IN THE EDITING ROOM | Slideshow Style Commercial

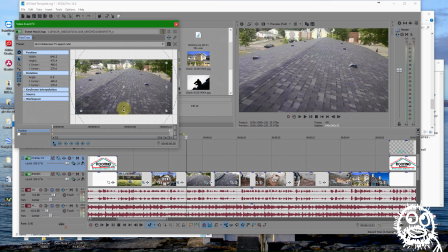1670s
And I'm going to start up here.
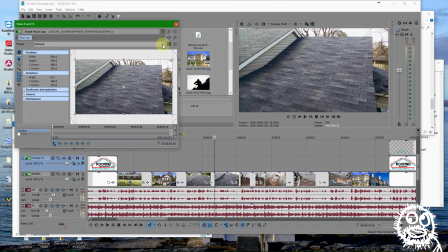1680s
Same with this one. We're going to create a...
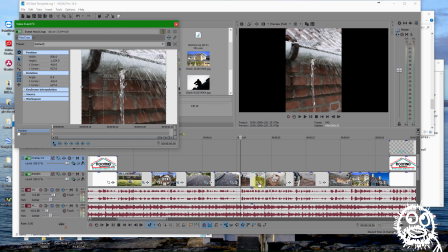1692s
There we go. Cool. Okay. So now we're at this one. It's a vertical image. So we have a ton of space here. And when we do this, this might be okay.
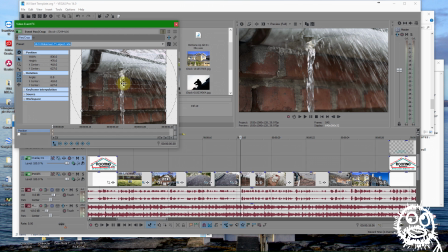1702s
When we do this, well, we have our damage.
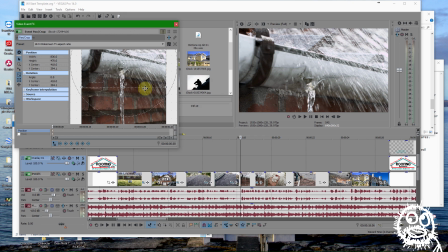1710s
But it's hard to make out. I mean, I guess it's hard to make out that since it's so zoomed in here, it's hard to make out that that's a gutter. It might be hard to make out that that's what we're looking at.
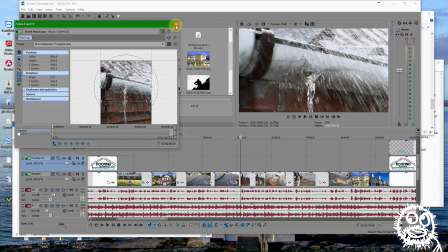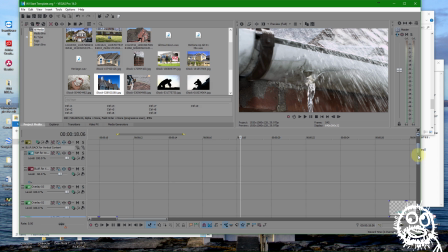1735s
blur by yeah see I already have this set up so I'm going to do is take this image bring it
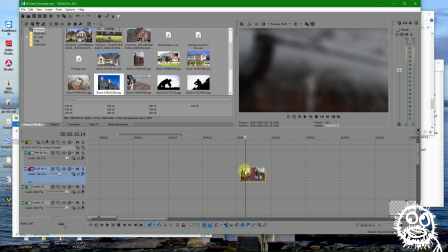1742s
up here and I'm going to copy it and this is already the
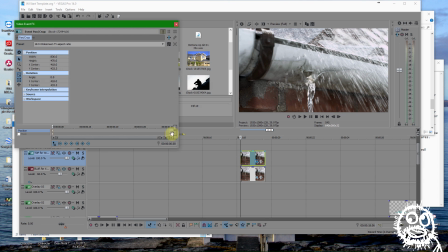1749s
there we go so this one I can now go back
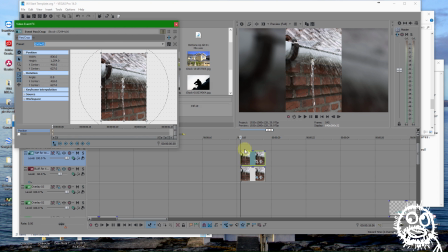1755s
to the default uh image there um and i can yeah we'll leave that as it is just
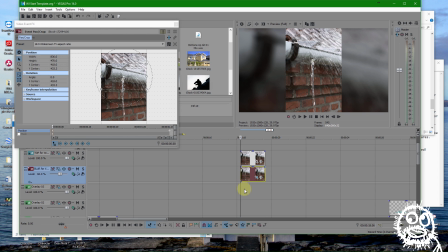1770s
kind of zoom in so the bottom one you'll see has the movement on it but we need to we're still gonna kind of zoom in on that one as well so now whoops i forgot to do the keyframing there go back to default for the start keyframe,
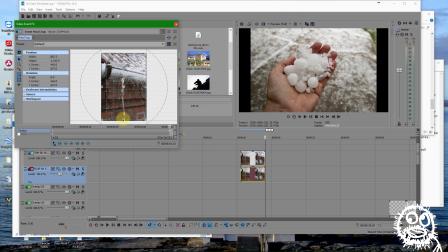1789s
and here is the zoom in keyframe.
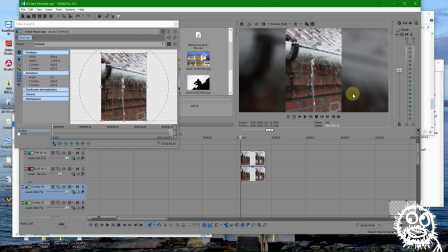1794s
Okay, so now what we have is a blurred image in the back underneath, and it's, yeah, it didn't need to be that, yeah, we'll make it a little darker, just to make what we want the eyes to be drawn to,
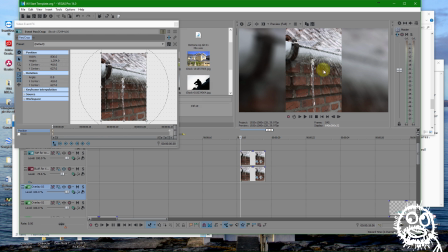1812s
which is our actual image here. we'll make that pop a little more actually that might have been yeah about somewhere around 75 opacity is fine so now we have
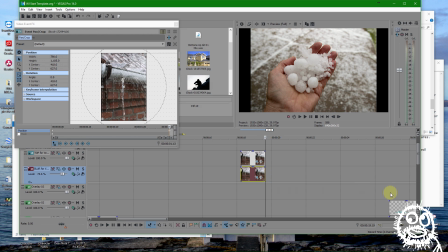1832s
a nicer way to look at this vertical image cool so
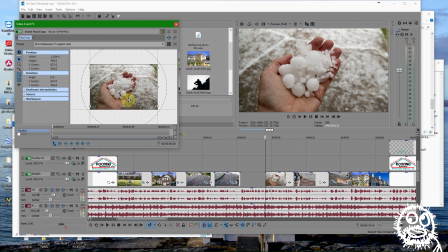1839s
here we will start from down here as far as we can
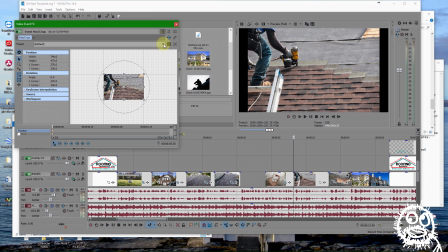1851s
I'm gonna go a little quicker.
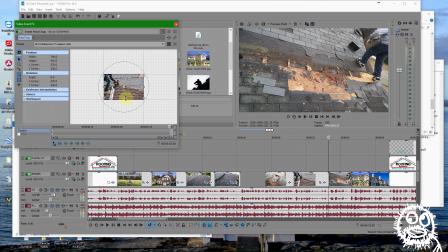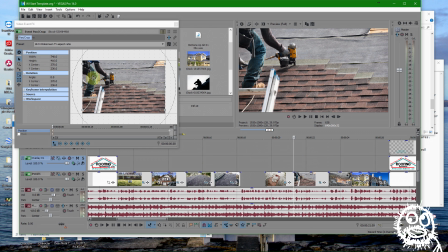1863s
Now a lot of times when you're doing this, you want the pixels, you only want to move a few, you know, 10 or so pixels up or to the side and you zoom in only a little, a couple of notches there, you know, because you don't want it to be too fast.
Or you think your shingles need to be replaced.
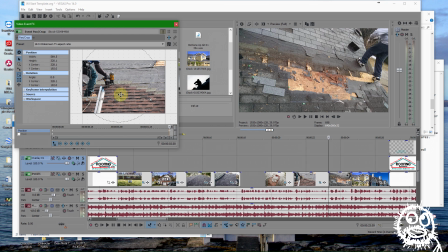1880s
Yeah, see that was nice. Had, if, you know, you go in too fast compared to the other one. significant see that's a nice smooth after
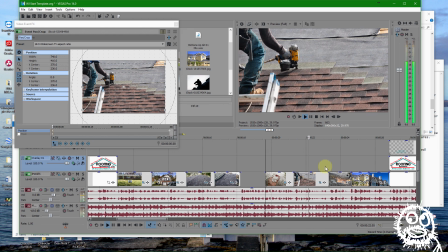1889s
a significant storm or do you think your shingles need but that was like whoa Quentin Tarantino film or something like that so now we want to
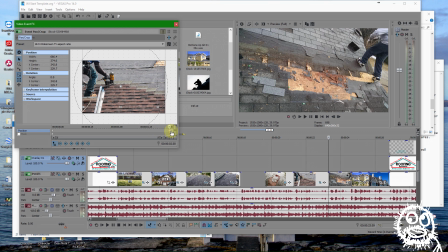1899s
let me redo this one so want
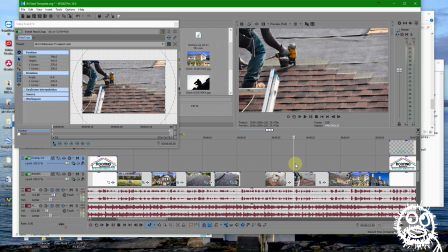1904s
it to be nice and steady or do you think your shingles need to be replaced much better.
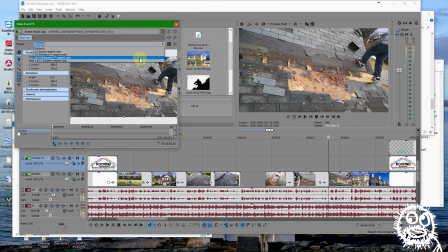1910s
Yep. All right. Some damage.